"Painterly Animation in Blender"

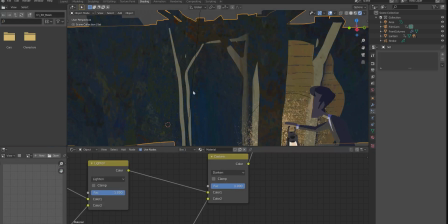It really looks like a cheap toon shader, and I wanted to spice it up a little bit. So thinking about how we would do this in Photoshop.
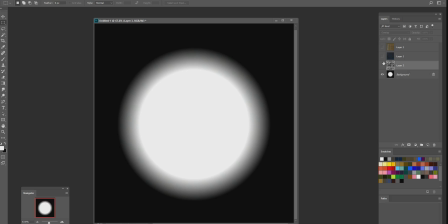What you can do in Photoshop is use a texture, similar like this.
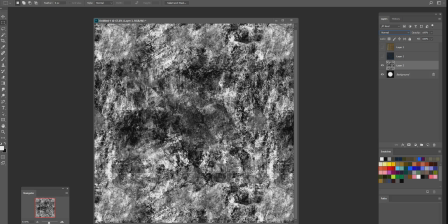This is just a generic noise texture that I have for like several use case scenarios in Photoshop.
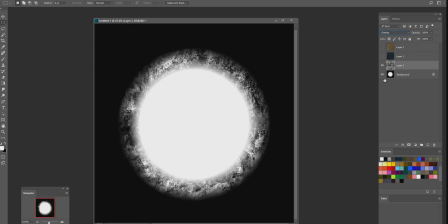And if you put it on overlay, it will only affect the midtone. It means it will only be applied to those gradients here that are between the white and the black.
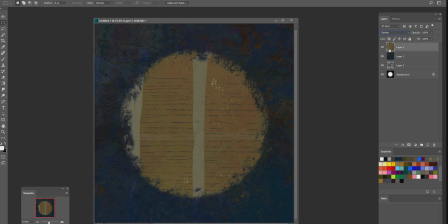And if I put those on again, you see, instead of just this hard machine-made gradient, we have this kind of more natural looking structure here. Again, if I move it through here, it kind of wanders through the structure.
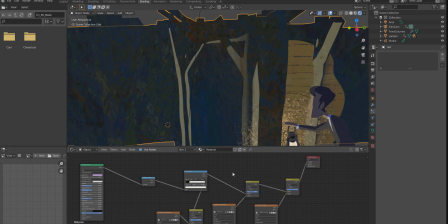So we can do the exact same thing in Blender. So I decided I wanted to have, after this color ramp, like similar that in Photoshop where we plug it directly over the ramp, I wanted to have this little structure here.
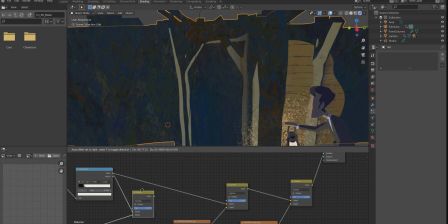This is another mix node, and I put it to overlay, and I wanted to shuffle this noise texture that I just showed you with an overlay on top of this color ramp. So we think of this as a speed from A to B. This is basically just the second step after the color ramp.
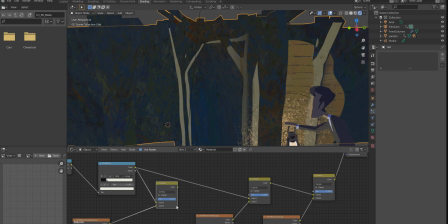And again, we plug this into color 1, color 2. It mixes it with overlay. And if we connect this to this output,
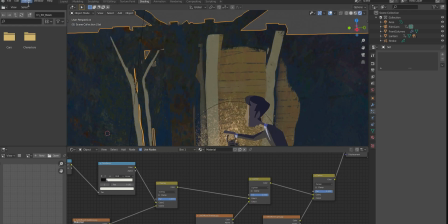we see now we have this very nice structure here on the edge
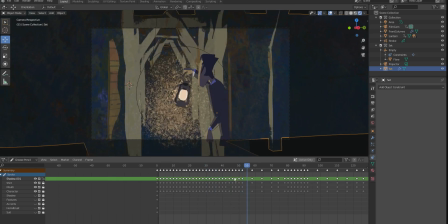that if I skip in the timeline, there's a little bit of a noise going on at the very edge of the light radius. It was a very cool effect to have and surprisingly simple to create,
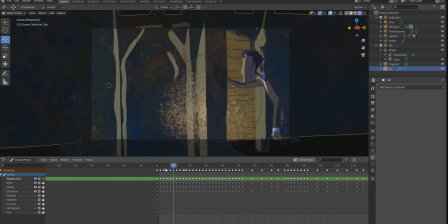and also it's able to play it back in real time, which is really cool, the viewport.
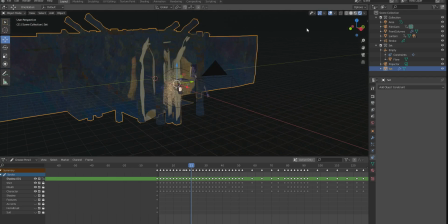Mapping, similar to the last couple of videos I made. I have these two cameras.
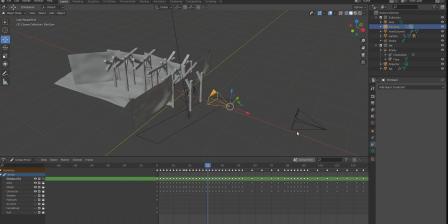This one is a set camera, and this one is the projection camera, which I use to throw the image I painted back on top on the set. If you want to know more about this technique, you can check out my other videos here on the channel.
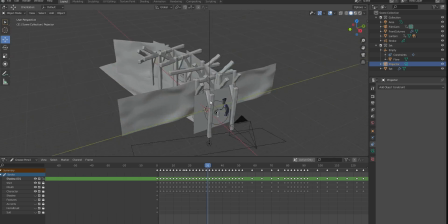I go a bit more in depth on how to do a camera projection mapping. Cool.
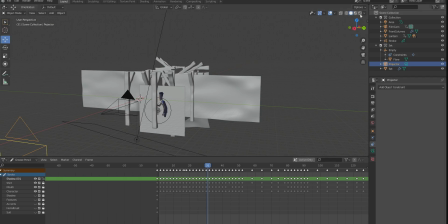All right. So this is the scene. I hope you enjoyed the tutorial.
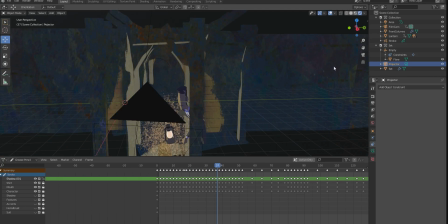I think it's very neat that you can make these kind of stylized looking artsy things in Blender,
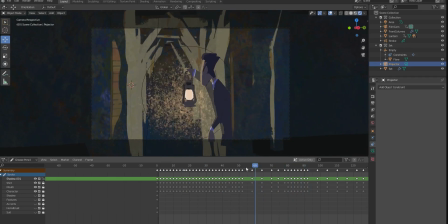as well as the more classical stuff. And oh yeah, I have to make a big shout out to Lightning Boy Studios,
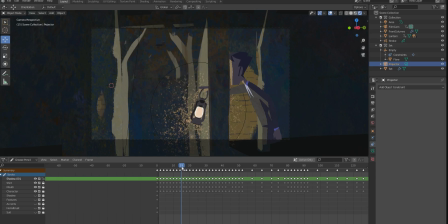which is another channel where the guy goes very much into detail about like toon shading.
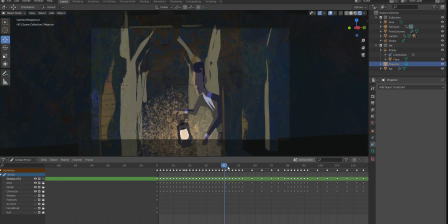I learned a lot from watching his videos when it comes to stuff like that. So if you want to know more about this, go over there and check out this guy. Link is in the description below. And this was it from me today.
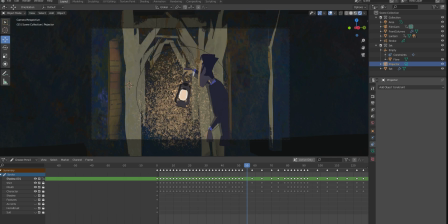So take care, you guys. Stay safe and see you very soon. Bye.